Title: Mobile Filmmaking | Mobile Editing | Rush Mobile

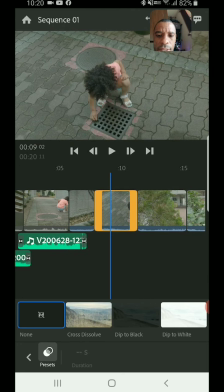This next clip here, let's see, I think we can, if we have any extra space on the audio, drag that down, see if I can L cut it. Nope, not enough room. I could drag it into the next clip just a little bit there.
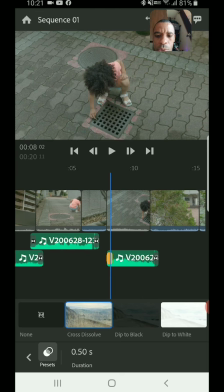Again, dissolve it, delete this one. We don't want it, we want it to cut hard because we're transitioning to a new scene.
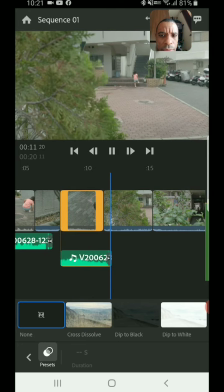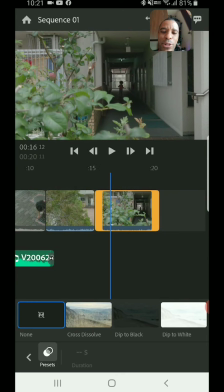It just makes the cuts feel a little bit better. It just makes the cuts feel a little bit better when we have that audio kind of previewing in or previewing out. It just makes it a little bit more smoother. Now this one here, she's really coming, she's really making some noise here. So let's see if we can separate this one. And if I can drag it forward. No room to drag it forward. You
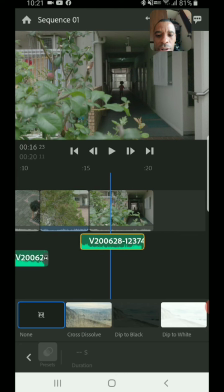know what? But we don't see her mouth, so we can cheat it. Let's just go ahead and cheat it over. And the same thing here, we'll add our little effect in.
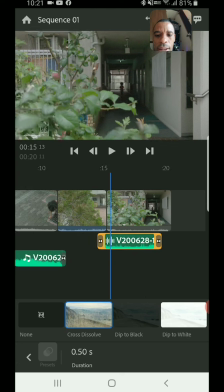And now let's see.
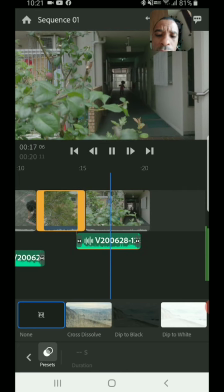One more time.
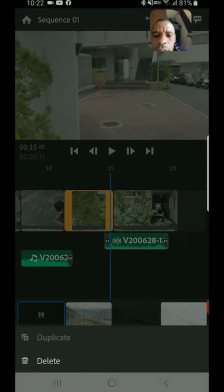I think it's a little too much. Let's actually drag it just back a little bit.
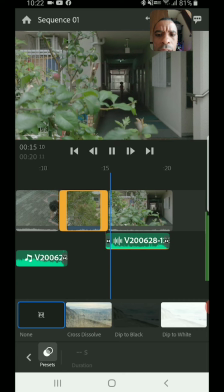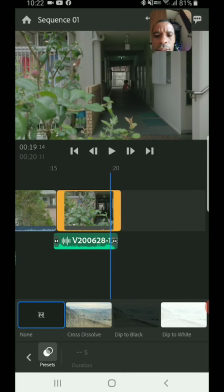Okay, and then let's kill it right there.
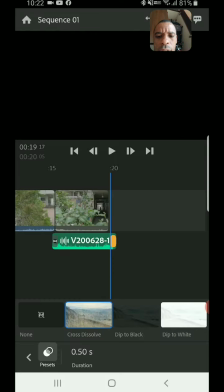And boom. And then we kill it right there. And then on this one here, let's put a fade to black.
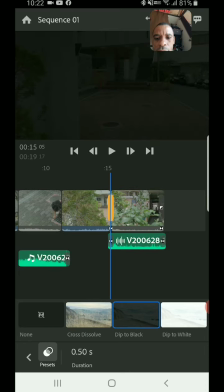We don't need it there, so let's delete that one.
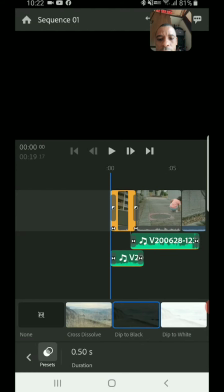And then We need a fade to black on this one here, and we don't need it there, so let's drag it out right there and delete that.
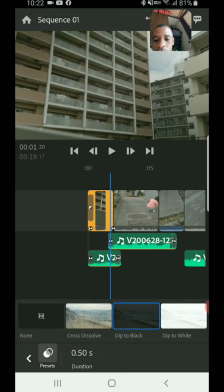And then I think it's also put it on the audio there.
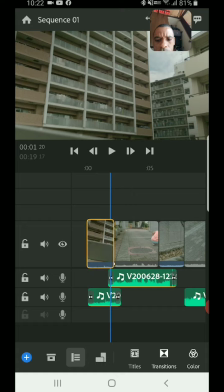So let me select that, separate audio.
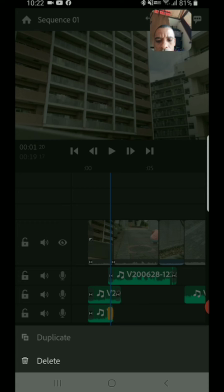Yeah, see, it did too. We don't need that. We can go ahead and actually we can delete this whole audio because I already have this other one.
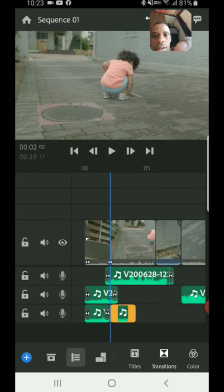It's just a duplicate. Ah, ciao. Undo. Click and hold.
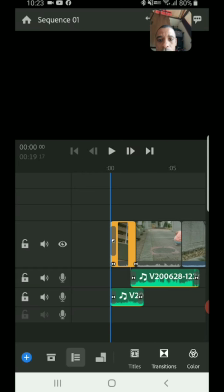Delete. Okay. So now let's see what we got.
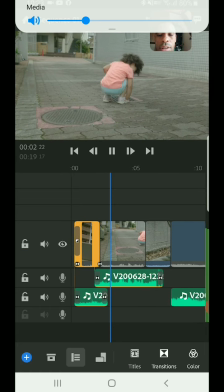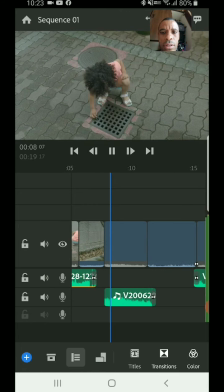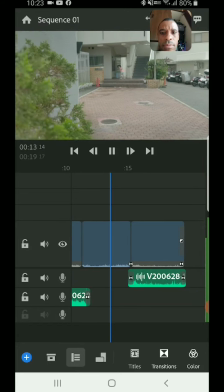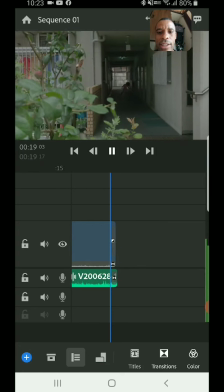Boom. Simple right there. All right, good. Now I want to do some quick color grading inside of this.
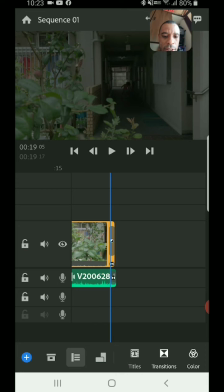Hang on, let me pause our video and get a new track going.
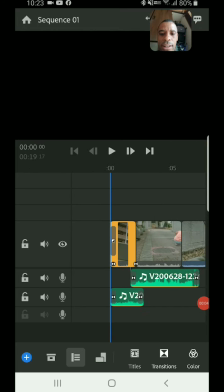All right, so now I'm going to quickly jump in here and do some color grading, basic color grading. Again, even with the transitions, guys, I don't put all these, that's why I like it. They don't have all those crazy transitions. I go for more of a cinematic feel, right? I want mine to look more like a movie. In movies, you don't see all these crazy transitions and whip pan transitions and stuff like that.
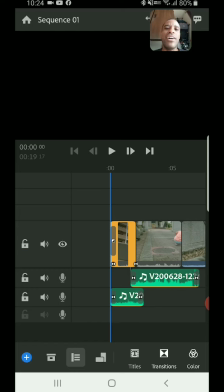So I tend to, if you're doing a travel-y style vlog video, you might want to do that. But right now, to me, it's just so trendy. So I'm trying to pull myself from the trend. I know everybody wants to kind of be a trend follower, but I don't like the trend. I like my style.
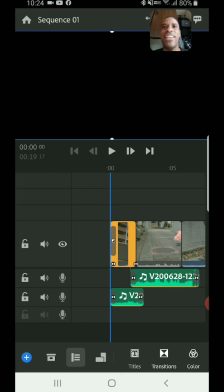I like cinema style. I like Roger Deakins, you know, mid highlight zone, that type of style. So I'm doing what I like. So I tend to always go for more of a serious movie vibe on mine.
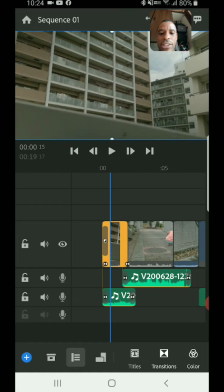So I don't really care too much about all these crazy transitions going on. So let's quickly jump in here to my color, which I like.
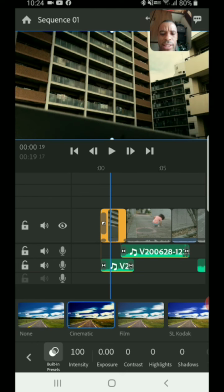I got some basic colors. Here is the cinematic, which I don't really like. I'm more of a film stock guy.
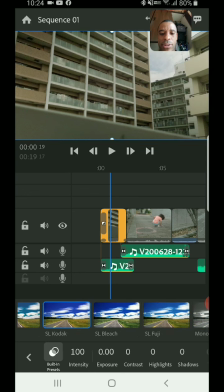I like using film stock. So I think I'm going to use that Kodak. There's a Fuji. Well, you know what? Let's see. Because first of all, the day was cloudy. It was an overcast, cloudy day.
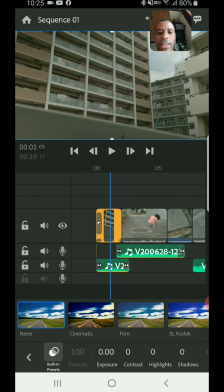And looking in here already in the image, I do see a lot of blues.
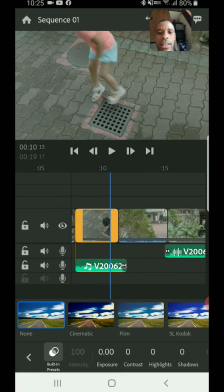I see a lot of light pastel blues.